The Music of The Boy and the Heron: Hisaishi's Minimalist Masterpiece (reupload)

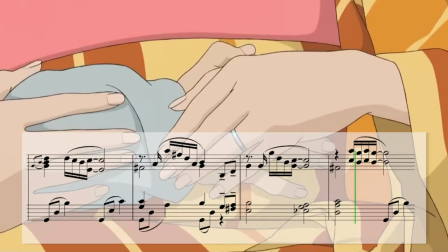With so much pent-up resentment towards his new pregnant stepmother Natsuko, retained in the silence of the first 40 minutes,
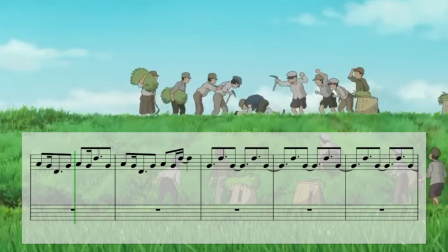this broader melancholic theme team, acts as an emotional release for Mahito, but in a much healthier way than the self-harm he inflicts earlier.
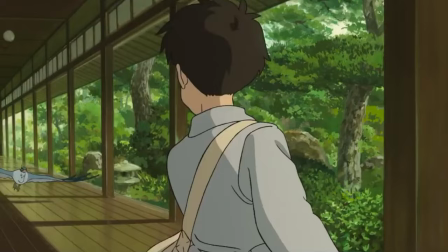Meanwhile, the heron is introduced with two simple pitches forming a descending melodic fourth on the piano.
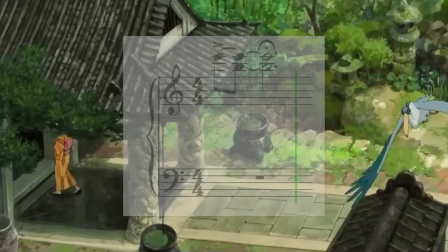Each reappearance of the heron uses this fourth,
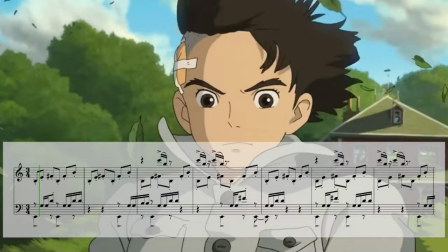eventually becoming a mocking bird call as its devious intentions become clearer and it tries to lure Mahito to the tower built by his granduncle.
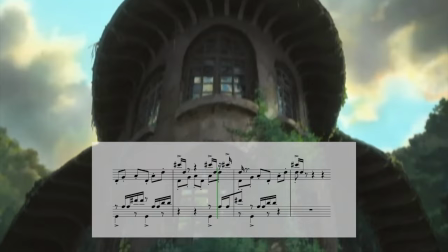But Natsuko is lured instead. dead, perhaps for the same reason as Mahito, to see her sister Hisako again.
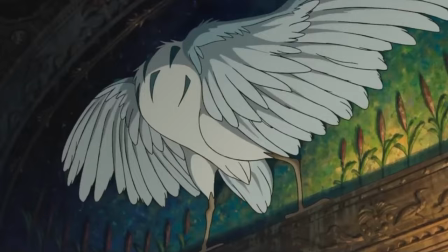The interval evolves into a sneering frenzy of notes when Mahito and Kiriko enter the tower to rescue Natsuko,
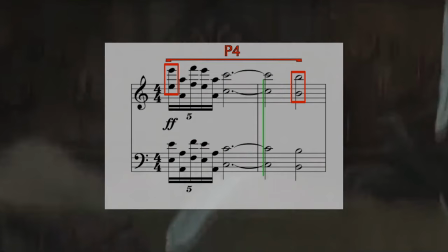falling into the heron's trap, but still bookended by the fourth.
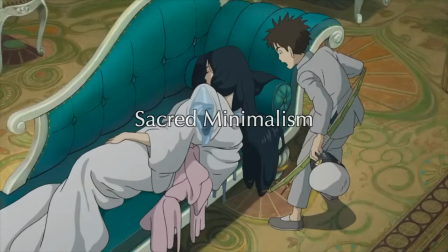As the film enters its latter half and Mahito enters the realm beneath the tower, Hisaishi invokes the style of sacred minimalism.
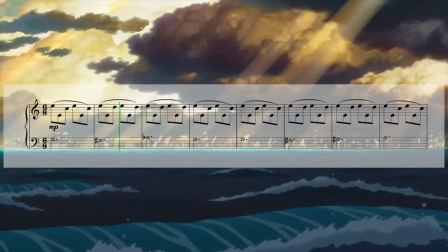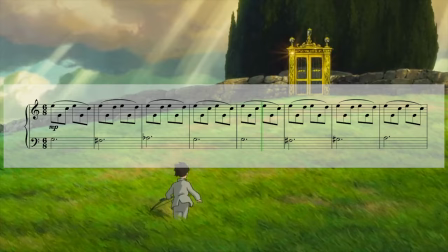Sacred minimalism employs the aesthetics of minimalism, but through the use of simple lyrical melodies and harmony inspired by the medieval and renaissance era,
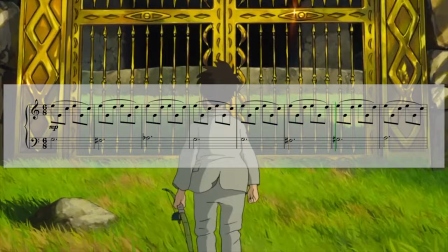it evokes an air of mysticism.
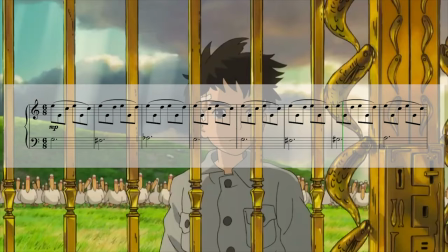The music that underscores Mahito's discovery of the oceanic world bears particular resemblance to Arvo Pert's Spiegel Eim Spiegel,
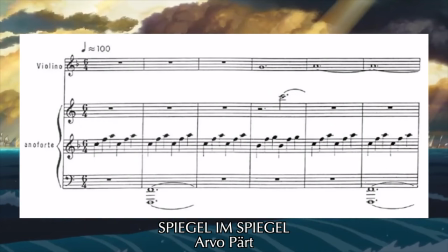or Mirror in the Mirror, an infinite reflection.
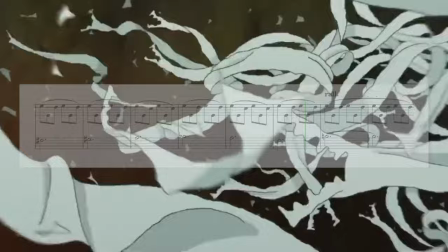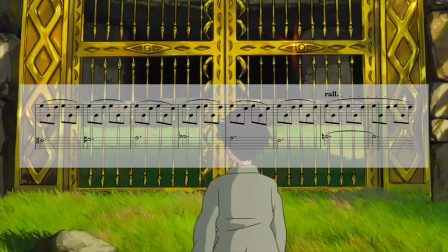This realm, however, is a distorted reflection of Mahito's home,
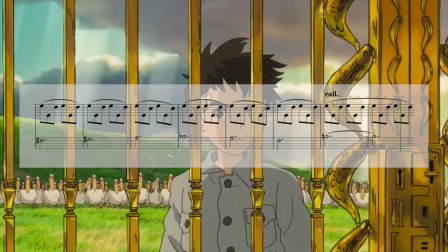and its harmonies depart from the tonal purity of Pert's work to convey that something isn't right here.
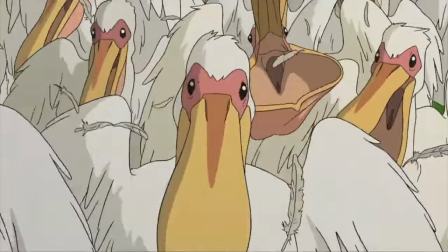A megalithic stone tomb calls ominously to Mahito through a golden gate as a pod of pelicans descend upon him.
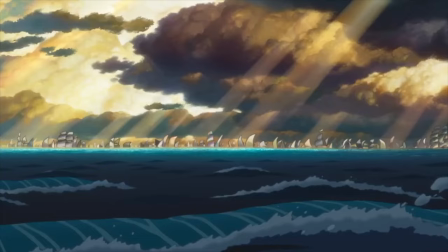A young Kiriko reveals that almost all humans have died, leaving their souls to wander aimlessly on a sea of sailboats.
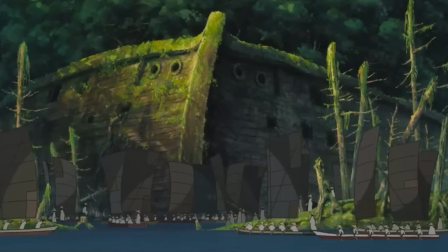Only this island remains, where Kiriko lives in the ruins of an enormous ship calling to mine the Ark and the Great Flood from the Book of Genesis.
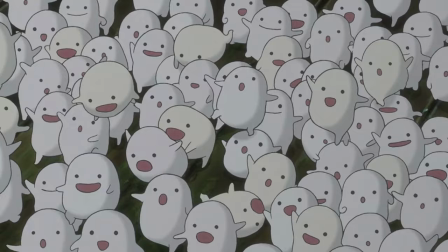Here, Mahito is able to witness a strangely beautiful sort of motherhood as Kiriko cares for the Wara Wara,
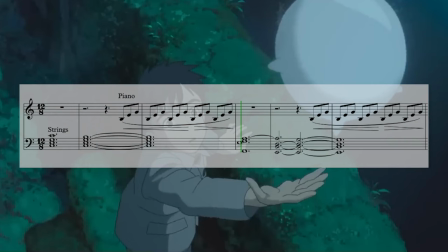helping them grow strong enough to fly into the sky and be born into Mahito's world.
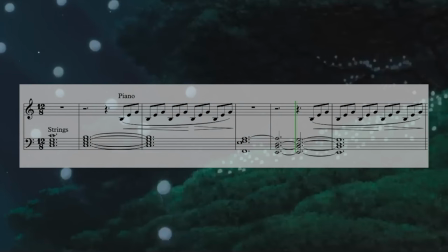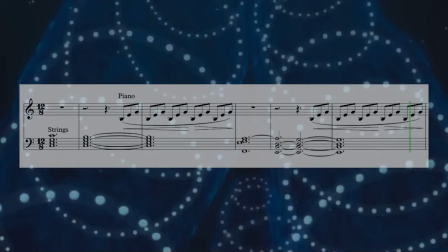The repetitious piano line is filled with lush, warm orchestral chords,
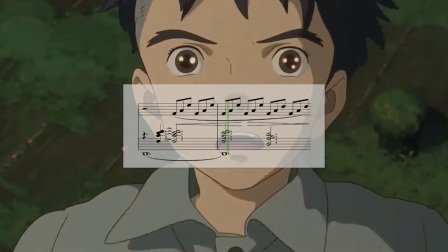signaling Mahito's newfound appreciation for the fragile beauty of bringing life into the world.
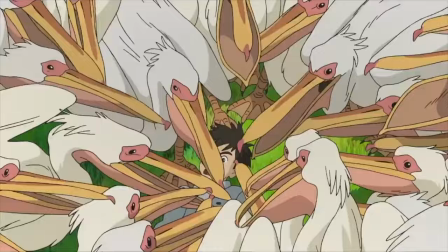But he's distraught as the pelicans from earlier suddenly appear to feast on the floating Wara Wara.
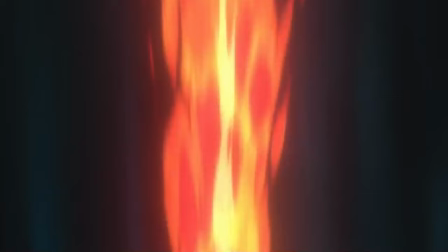Amidst the frenzy, Himi the Fire Maiden appears to fend off the pelicans with flame magic.
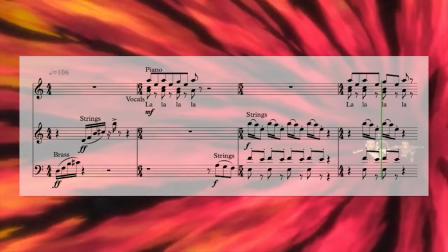Himi's theme is introduced as a pair of female vocalists chant a tune that's both childishly playful and mournful.
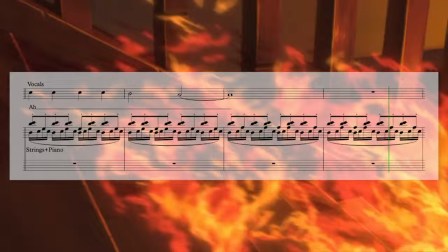It's playful sadness comes into focus once it's revealed that Himi is actually Mahito's mother as a child,
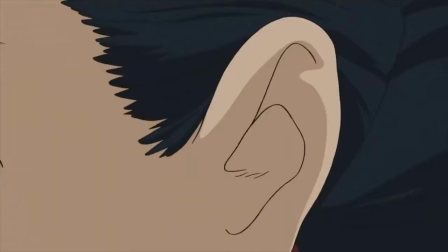harnessing the power of fire, the thing that inevitably takes her life. The pathway to many times is connected through the great granduncle's tower,
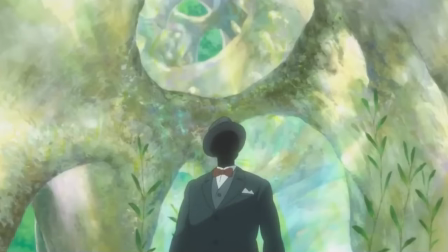which one of the maids divulges was built around a giant meteorite that captivated him to no end.
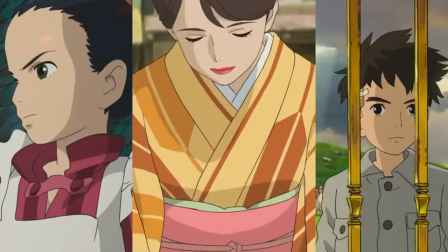It's through the meteorite's will that the granduncle lures his descendants Hisako, Natsuko, and Mahito into the realm beneath the tower.
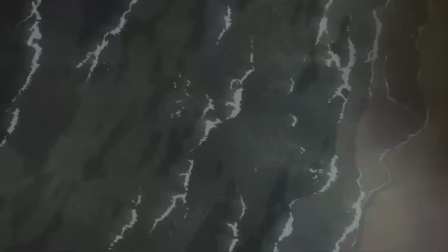The meteorite seems to exhibit an almost primal survival instinct for the world the Great Granduncle has created with its power,
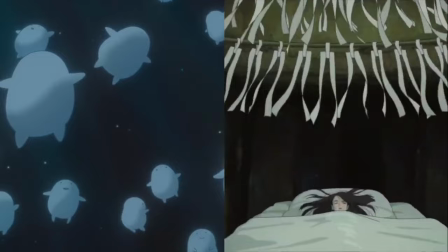coveting birth like that of the Wara Wara and Natsuko's child,
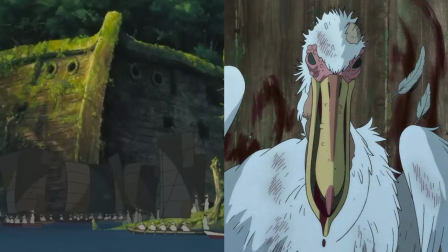and showing indifference to death like that of the humans and the pelicans as long as its existence is maintained.
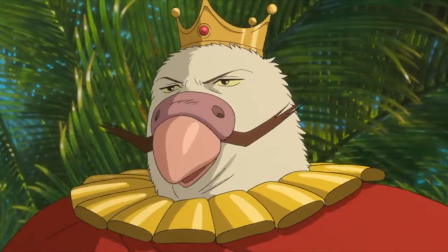Himi and the parakeets refer to angering the stone when interrupting Natsuko's
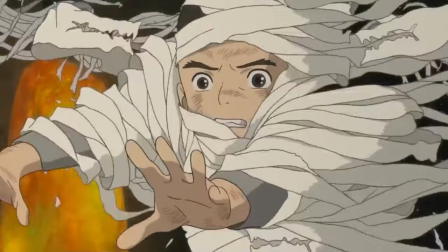birth ritual in the delivery room as the meteorite attempts to repel them with an electrical force.
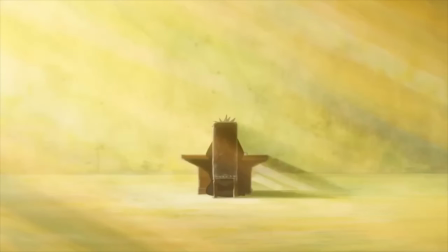Finally, the Granduncle introduces himself to Mahito in a dream.